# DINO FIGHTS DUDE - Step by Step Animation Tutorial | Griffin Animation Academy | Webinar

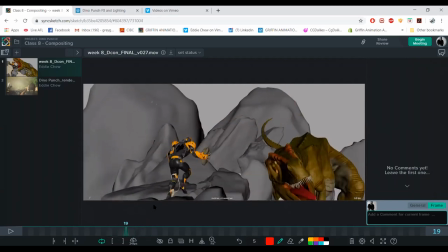So here the dinosaur hits the rocks, so you're going to get heavy rumbling, and I think Pranab's asleep. I can see him in my
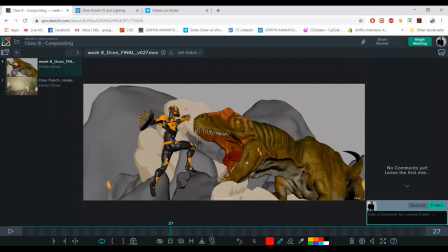so you know, there's gonna be rock, smoke, that's where you have heavy,
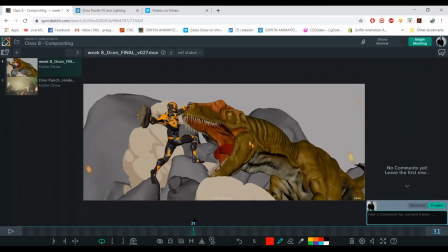and then, and plus it's the time slowed down, so it's going to be a slow heavy rumble.
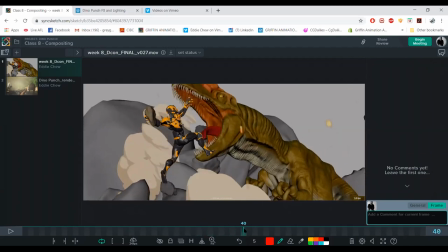And then when you get a quicker hit like the punch,
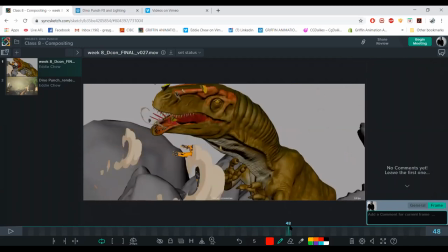that's going to be more jarring and quicker, like and it's going to end quicker.
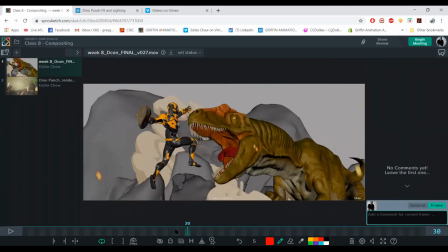So that's how I saw the two different camera shakes. So slow rumble and then a quick,
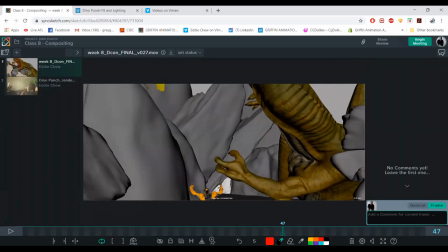and then obviously at the end the dinosaur lands, hits the side cliff,
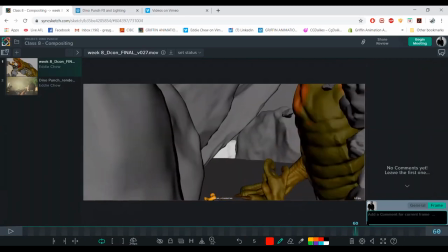and then on the ground. So you're gonna add in a couple of you know, rumbles there just to sell the dinosaur's weight.
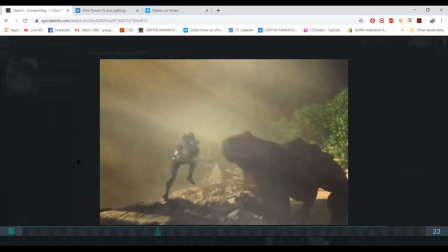Yeah, I hope that helps. And then here's a rendered, semi-rendered, but it's not finished.
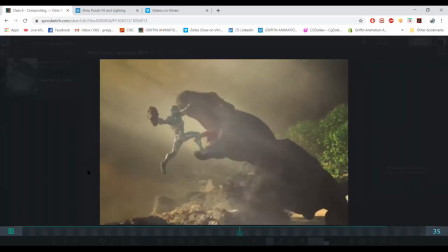But Ganesh, yeah, did a great job on, that's awesome. Yeah, on lighting and just, you know, trying to find some cool ambient lighting, mood lighting.
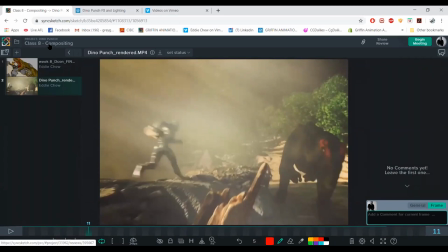Yeah, cool effects in there. I think someone was, you hired someone to light it for you, right?
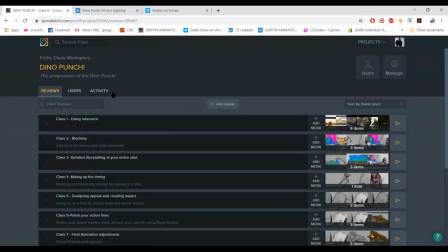Goodies. Yeah. Yeah. Oh. Yeah.
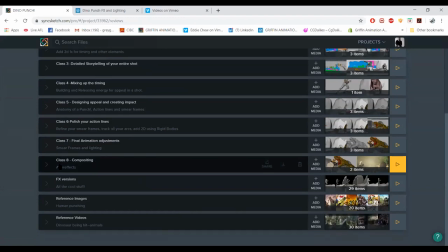So Ganesh is actually doing effects on one of the shots, and then he wanted to just do some lighting himself on it.
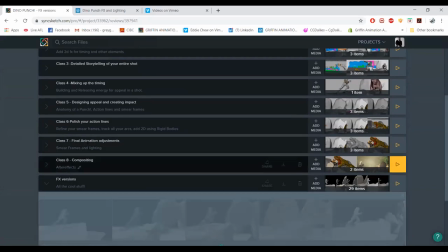Oh, nice.
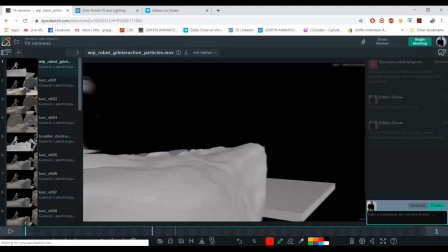And in, you know, in our courses, you get effects, so you will get the full package.
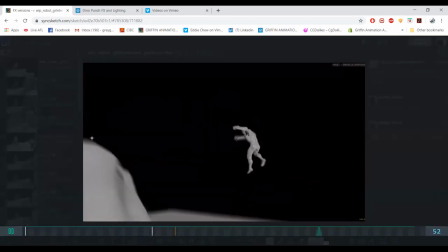Yeah, you get effects passes, which we can show you some effects here.
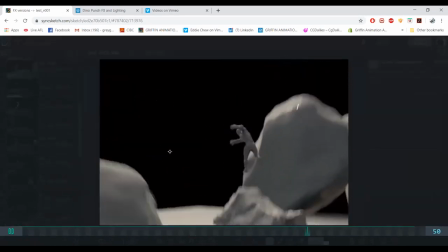Oh. So it's exciting to see, like,
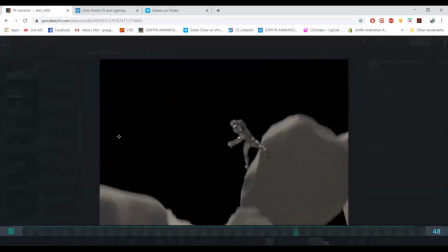you know, your shot come alive with effects, and it brings your animation into the scene.
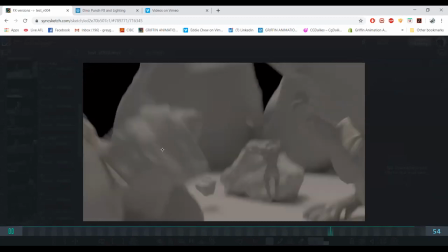I think that's why I think it's important to have effects, just to finish it off.
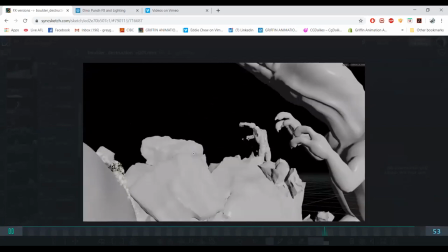You don't necessarily need lighting, I think, for your animation reel, but this one gets a bit crazy, which I love.
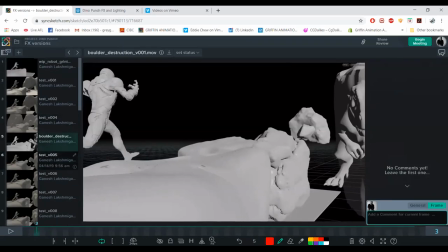Yeah. But yeah, it all helps. Just brings it together.
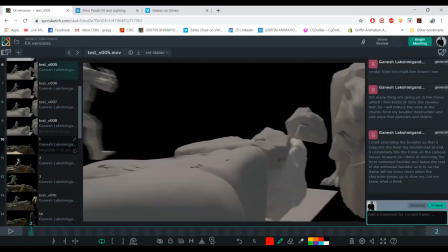It's that final cherry on top. Yeah.
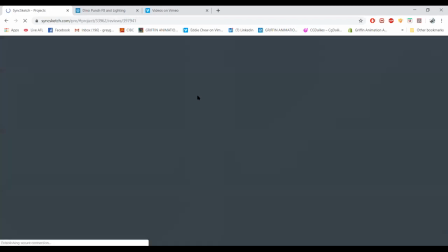So yeah, that's beautiful. That's pretty neat.
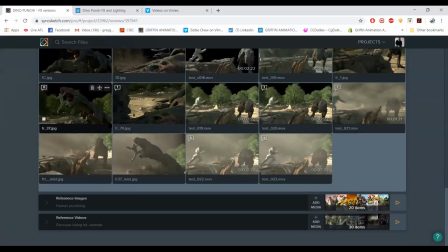Yeah, it is. Awesome. So I'm at the brief. I think that's about it for things to show.
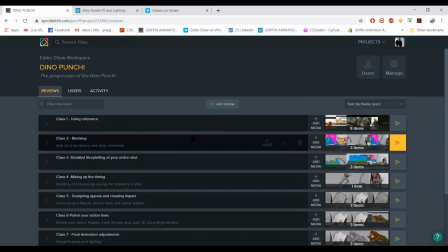But yeah, feel free to ask questions. Jump on the webcam if you want. Or you can ask it in the chat box, and I can read it out again. Yeah, or even now I can look in the chat box. Mm-hmm. I need to bring it up.
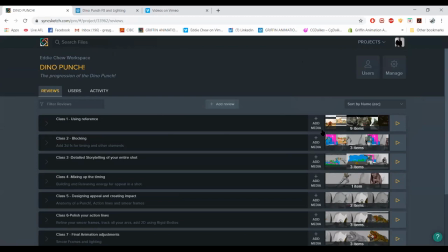How did you do the slow motion time? Slow motion part, was it time warp tool, or did you add in more frames? MWD is asking. Oh yeah, actually that's a good question.
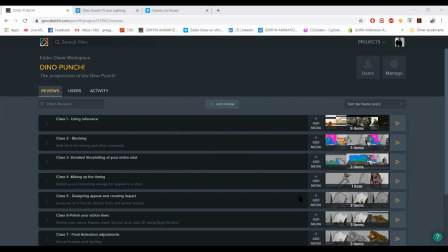It's kind of the first time I really tried it myself, but I essentially took,
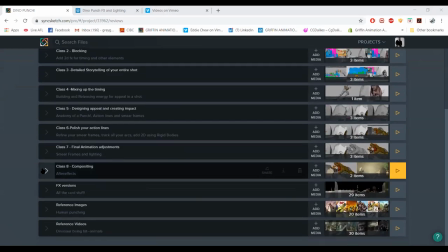where is it? I essentially took,
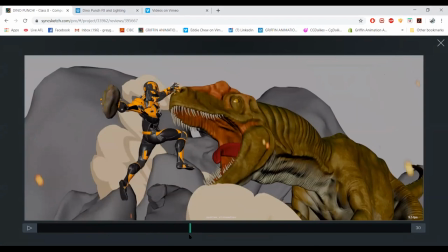so I had animated all in like just real time, jumping, punching,
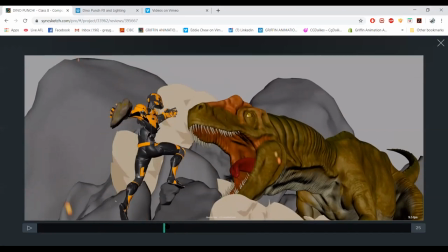and then I took where I wanted to jump from. So,
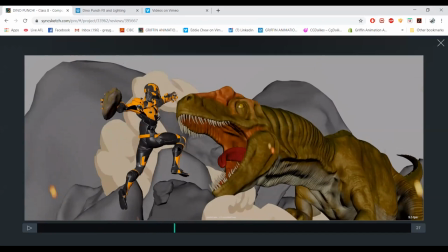by the way, these rigs are by Carl Figgins, the yellow dude, which is awesome, and Allosaurus rig from CG Trong.
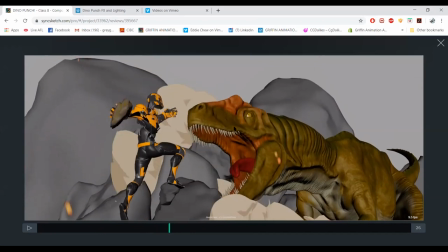Nice. So visit those guys. So I took like I grabbed all the keys in the animation in the scene, say, and I keyed it from this frame, and then
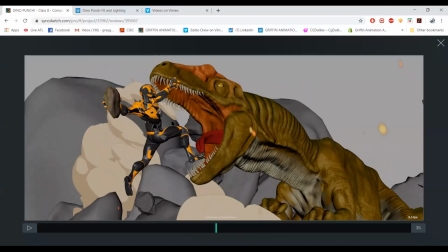I grabbed all the keys, selected everything, keyed it in this frame, and I just pretty much in Maya just dragged it out, the whole everything. So everything in between from getting from that point to that point is now stretched out, and it just gets, it takes more time to get there rather than jumping there to there in that amount of time.
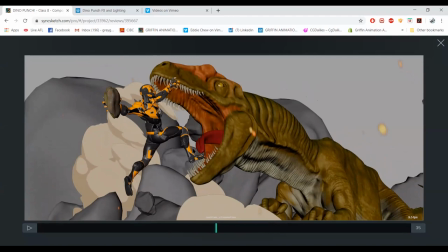Just stretch it out. Mm-hmm. That's it, really. And then I had to slow down the effects cards and the camera.
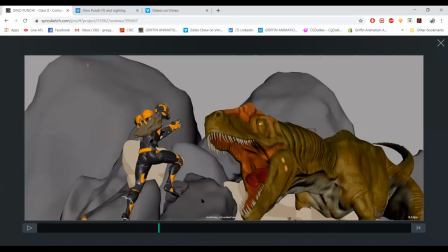Mm-hmm. Yeah, that's it. Make it smoother in between.
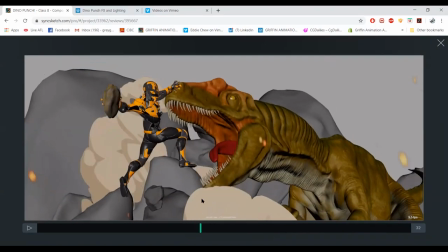Sometimes you gotta fix up the trajectory instead of it, the straight line.
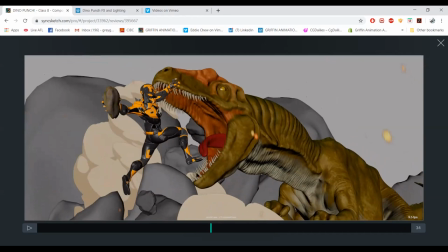You have to get a nice continuous arc. But that's about it, really. Yeah. Cool. And then how would you go about getting a really fleshy feel to the character? Or the creature, sorry.
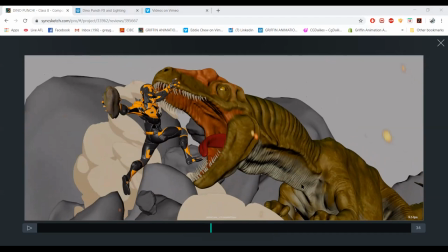That is kind of built into your rig controls. So if you have, let me go.
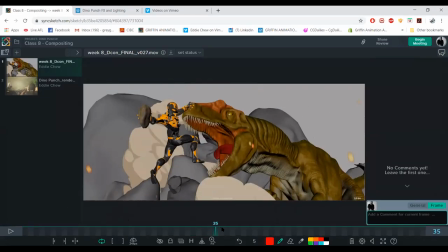So if you have like sub controls, which this guy did on his neck,
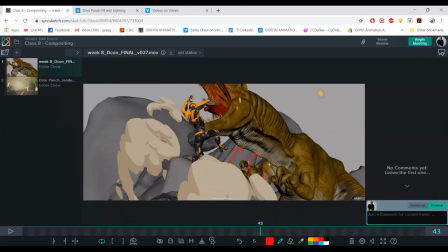he had like little controls on his neck and a couple on his belly, so they would rotate, so you can do some sub animation. So when, you know, when
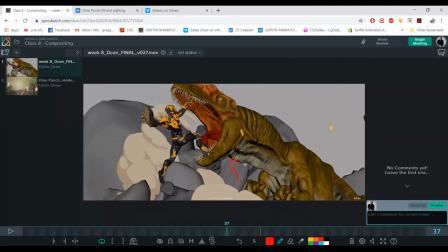the head goes up, you can animate these rotating back and forth. Mm. This is without Sims. I didn't have any Sims, and then you can animate the belly just on each step, just kind of doing its jiggle.
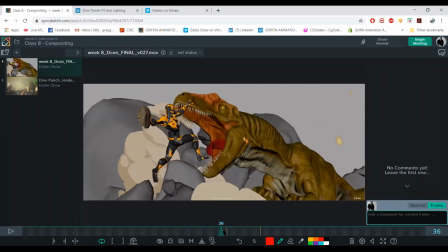Mm-hmm. And that adds to your fleshiness of your character. And then there was some like stuff in the face, but it's pretty tight. It's like, you know, scales, so it's not gonna do too much. Maybe the side here, you can animate a bit of mm-hmm. wobble.
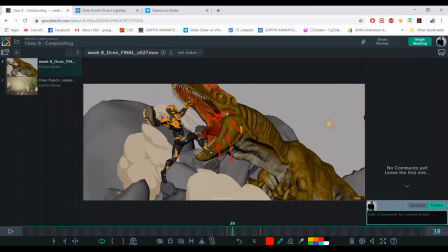On one or two frames, like every one or two frames for about 10 frames as a dinosaur's roaring. You can just kind of jiggle. Mm-hmm.
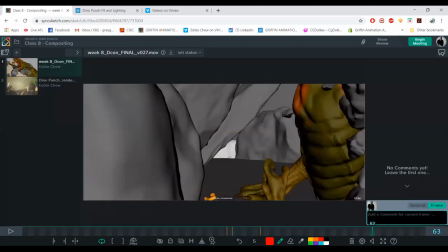Yeah, I might have added something there, but it's pretty quick. Mm-hmm.
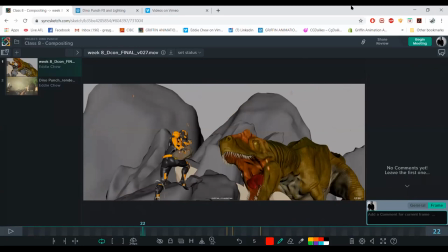Yeah, yeah. Thanks for your question. That was from Claude, by the way. Oh, here's a long one.
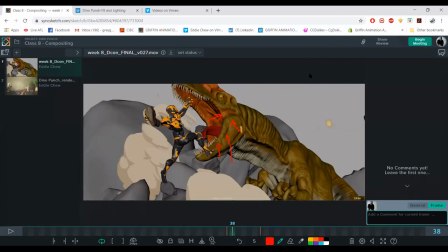Is there any tips for realism for keeping things subtle, like the wobble, as well as things like overshoot, squash, stretch, and so on? I find that oftentimes it ends up too cartoony.
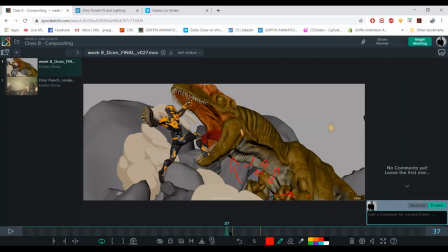It depends on, again, your shot. Like, but if you want to keep it, if it's too cartoony, then just pull it back a bit. The key to making it not cartoony is keeping it on model. So if your hero here,
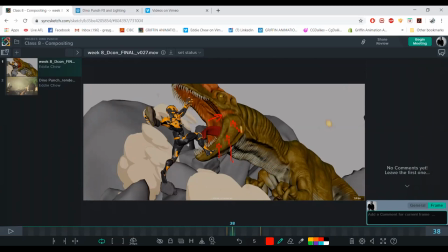say I'm not, in this pose, your hero is just doing this pose.